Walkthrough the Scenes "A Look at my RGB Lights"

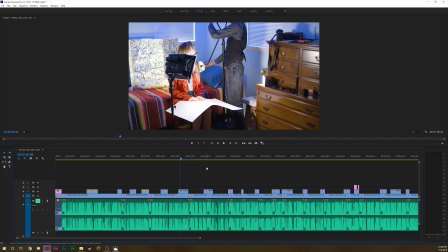16:26 That's all that is.
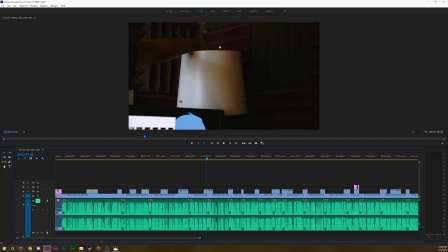16:30 This shot is terrible. This was me just try I had so many different ideas for this shot.
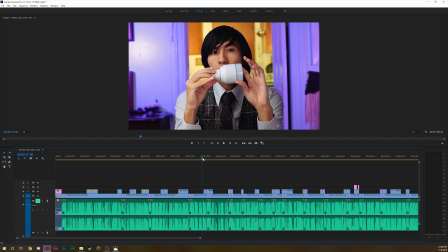16:38 So it's lit in a very boring way. Like it's just like, yay, light.
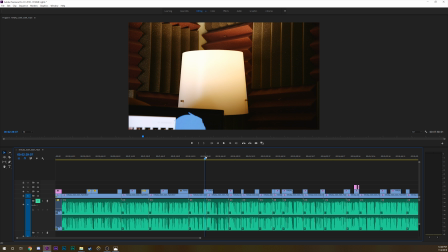16:43 Oh, no light. I wanted to make it look as natural as possible to make it look normal, but I don't know.
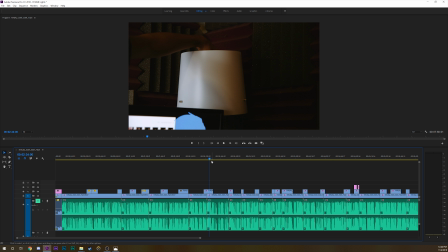16:48 This it's just like it's boring. I wanted to have a picture like a sped up like time lapse of me screening in, screening out, screening in, screening out. But I wasn't able to. So that shot's boring. It also was fairly difficult to get because of my computer monitor getting in the way. Oh, this was fun.
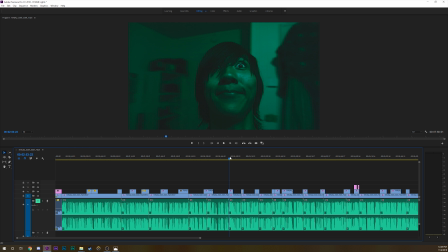17:08 I literally ran out of ideas and I just had it like spit around. But also, like, what's really interesting about this shot is that I had my Canon C100 in my hands with the seven, yeah, it was the 17 to 55 millimeter,
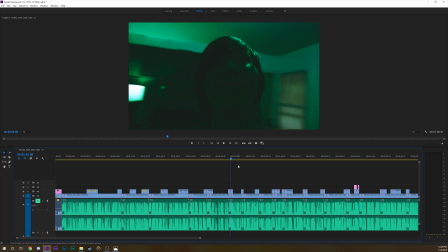17:28 and I just had it in my hands with the Atomos recorder, and my shotgun microphone. So I just had this huge ass camera, and like if you saw me walking down the street with this and holding it up like I did, you'd think I was crazy.
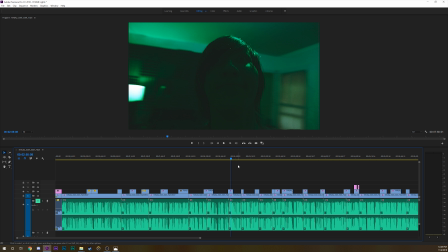17:42 It's just like really, really like I want these cinematic vlogs, so I'm gonna get a cinema camera and put it in my hands. But yeah, that was. That was fun. This shot was pretty neato.
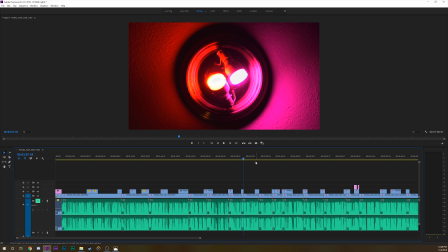17:57 I had to actually figure out how to do this with my tripod, and it wasn't not that interesting, but you know, I just tried to figure it out with my tripod to try to get a spinning shot.
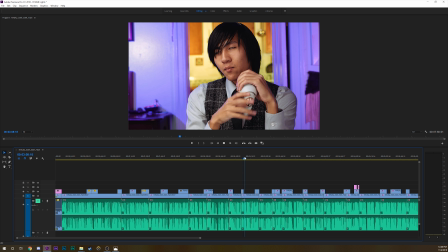18:07 I really do need to get a slider or something because it's just like a simple rotation. I think it looked cool.
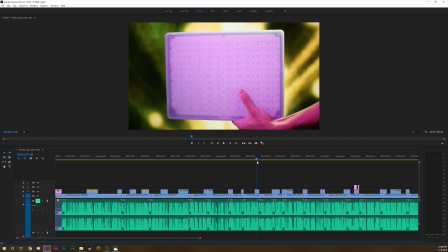18:12 It took me a while to decide on the colors as well. This shot took me so long.
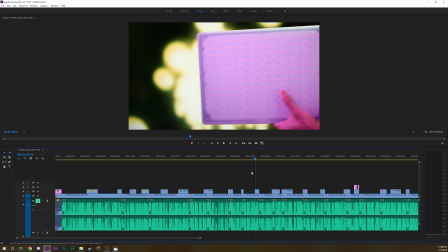18:19 I knew I wanted to use. So this is actually from a show, March Comes in Like a Lion, that little background. That is from March Comes in Like a Lion, and I knew I wanted to use the part where it has all the bubbles, and for like an interesting background, but it took me forever to get
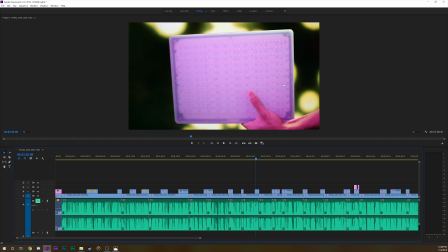18:35 this light the way I wanted to, or even like get it in the scene the way I wanted to. I tried so many different ways. I had a stand. I tried to use a stand, didn't look okay. Tried to make the light itself purple, like swing out. Didn't work.
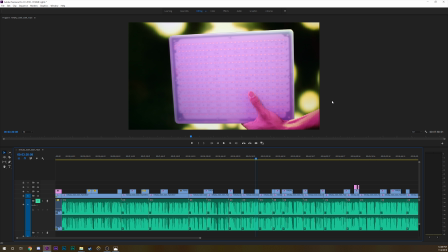18:50 Tried to have it drop in, didn't work. So I ended up just like, zwoop. I think it worked pretty okay. It was just really funny to see like have struggled so much with this shot and try to think of how it would work. But hey, I got it. I was gonna use my smaller TV that you might have seen in the talking head scene earlier.
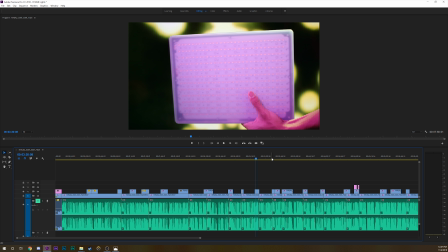19:10 That's on my desk. That didn't work. It was just too small. But yeah, I just have a purple light facing it, and this is all on my bed too. So every time I took a step. The lights were about to fall, so that was fun.
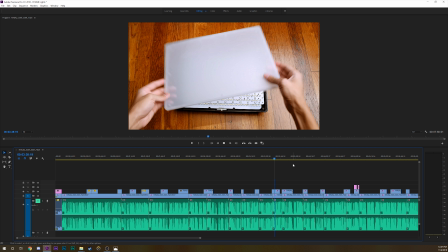19:25 This shot, 120D on the floor, it looks so decent.
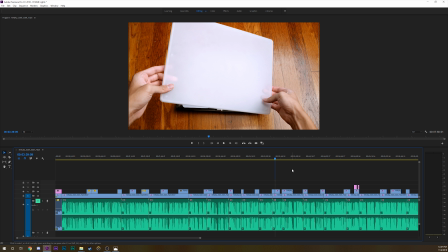19:31 Like I don't think you guys understand. Like just having this huge ass light, super close, super soft, just shining down on the floor made everything look super good.
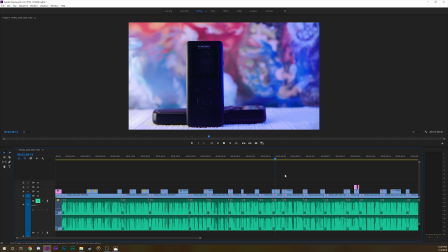19:41 Didn't even need to try. Also, taking this apart, I've done it so many times.
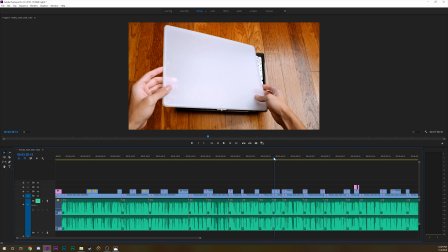19:48 It does also, it barely affects anything. Like, I don't know. Like, I've taken apart so many times.
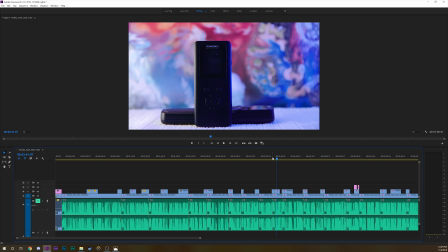19:54 This shot, I had to clear out my entire row of cameras and lenses just to get this shot. I have it on my shelf. Annoying. This is also another part where I wish I had a slider. I have a blue light off to the side.
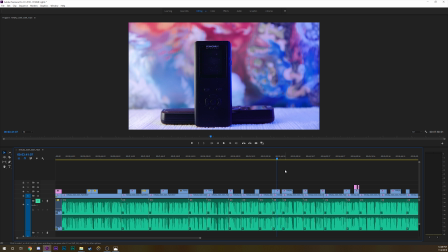20:07 I think I had my aperture, my newest aperture small LED light on the left side, and I just had them connect. I was thinking of using something else to like light the front more, but it wasn't entirely necessary.
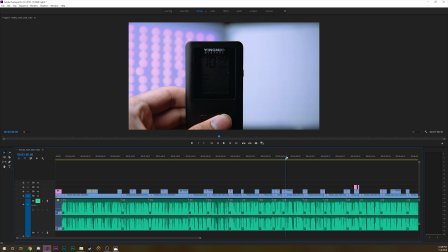20:22 Here, I also had the 120D super close to the light.
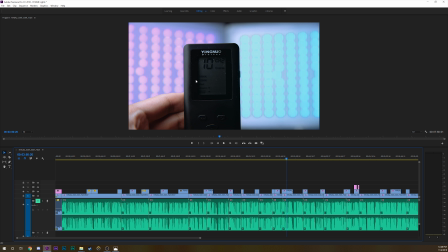20:27 It took me a while to get the exposure correct because that 120D has a lot of light, and I think I was at like 15% light, and it for a native ISO for the C100 is 850, and to get the shallow depth of field, like it took me a very long time to get like all of this situated, but it looks cool.
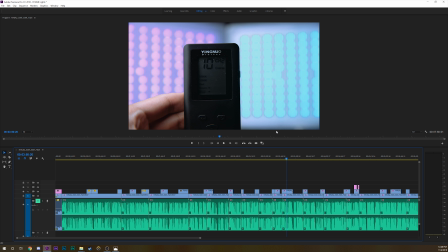20:44 I zoomed in a bunch. I tried to use the 17 to 55 millimeter lens as much as possible. And I think I succeeded. I zoomed it all the way 50%. Looks great. Looks super sharp. I wish I could have lit this part a little better. That's about it. This shot was also me trying to figure out what the hell else to shoot in the background. I literally just saw a blanket, and there you go. This did also take me a little bit longer than it should have.
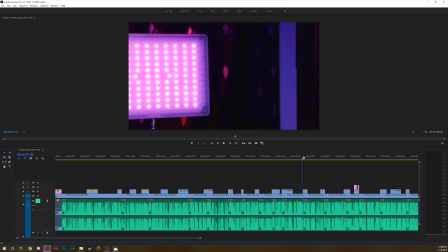21:14 I was trying to position the lights so it would make the blanket look like it wasn't blue to begin with.
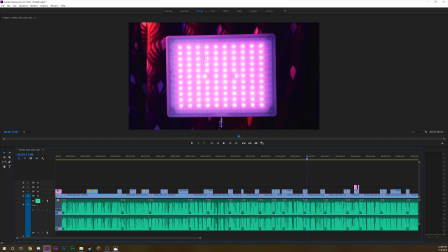21:22 But yeah, I had a red light shining all the way down, and I was hoping it'd have a stronger effect on this light, but it didn't. But it ultimately made it look at least different than the other shot, so that's something.
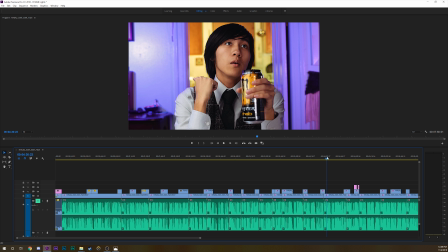21:37 This shot is really funny. So everything in the background is Tigami Bachi because
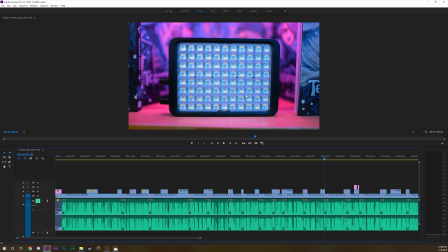21:45 I wanted to do a blue purple thing, and above the light, Luxley light is actually, I have an entire other light like above here, so it's on top of the books.
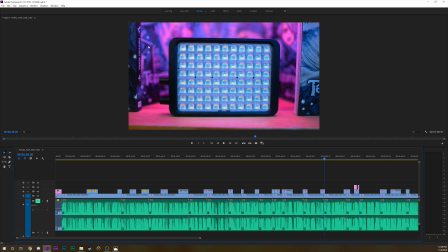21:58 So on top of the books is a huge light just shining purple down in the middle of this, and I did it all on my bookshelf. I just got a bunch of books, put them together that match the color scheme I wanted, and bam, bibbly bam bam, done and over with. It was pretty cool to see me do that.
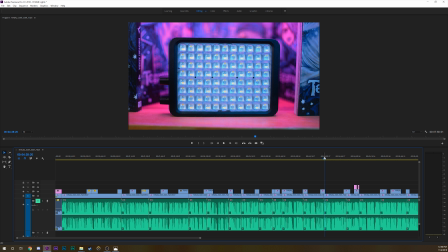22:18 I was just reminded of using lights top down and it shining down on things to make it soft or make it look interesting. Luckily, it worked out. Looks pretty cool.
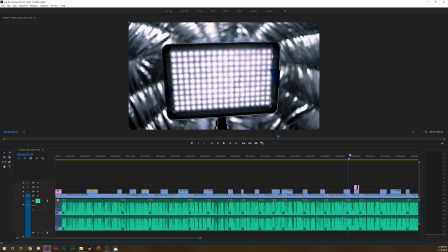22:29 This shot, I made a whole BTS video, links in the description below. Or actually, you know what? I can do a card. Here's a card. Here you go. There you go. You got it. You got the card. I'm using the 120D
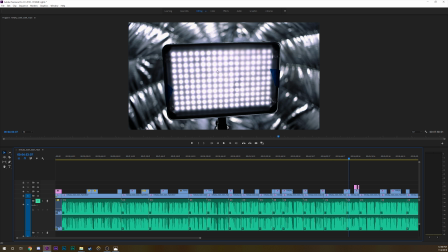22:48 and the aperture softbox for this, and it looked so cool. This was my last shot of the entire thing, and I was running out of ideas super fast. I didn't know what to cover this cut with, and this was like a stroke of genius.
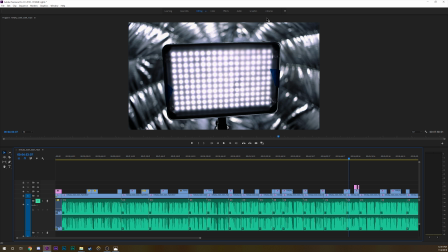23:06 I pulled off like the thing, put it up. Looks really cool. I don't know. It's just like it's so unusual. It's such an unusual look, and it's very different from what I normally do.
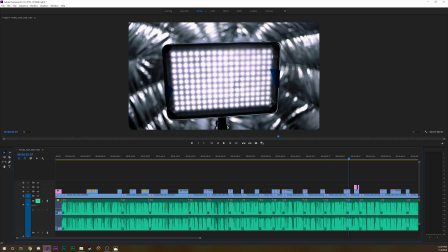23:21 It's very monochrome, and I don't know. I think it looks really cool. Just a reminder to use everything in your environment to make something look interesting. Sometimes it doesn't turn out okay, like the blankets, but sometimes it turns out fantastic. I loved using the softbox as a B-roll centerpiece, and I just love it.
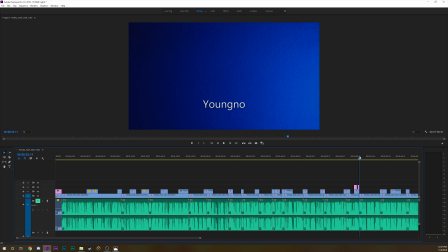23:41 This could have been communicated better, maybe. It's just a shot of a wall.
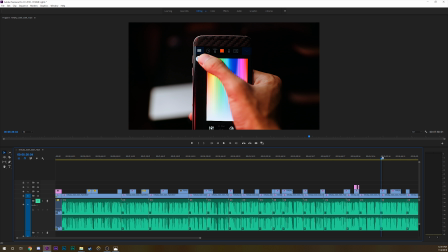23:49 This shot, again, one actually, yeah, no, this was the 120D at super low power,
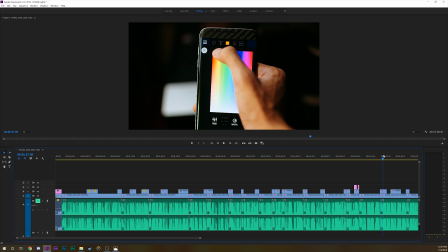23:56 and I wanted to show the background changing colors, but it ended up just being on my hand.
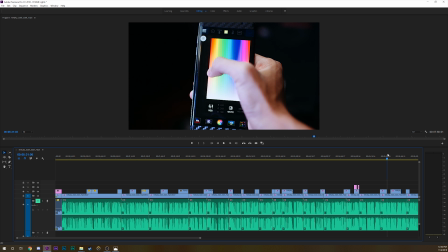24:01 But yeah, that shot. I still had the 120D set up.
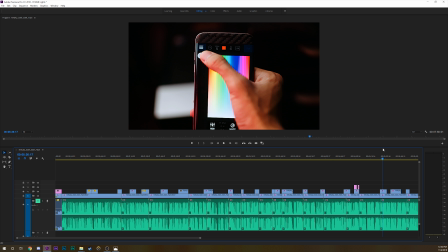24:06 I don't know why I had it set up for all of these. Like, I just didn't want to put it away. I could have done this with like less powerful lights.
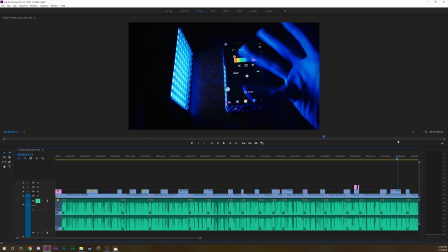24:16 Seizure warning. Had a lot of fun with this. Pretty basic shot. Wanted to use my table as texture and have it lit just with this light.
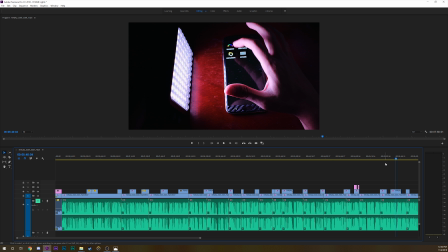24:24 Lots of darkness in this episode, and it made me realize how like good the C100 is in slightly lower light conditions. Just adding a little bit of contrast, getting rid of that noise. Looked super clean.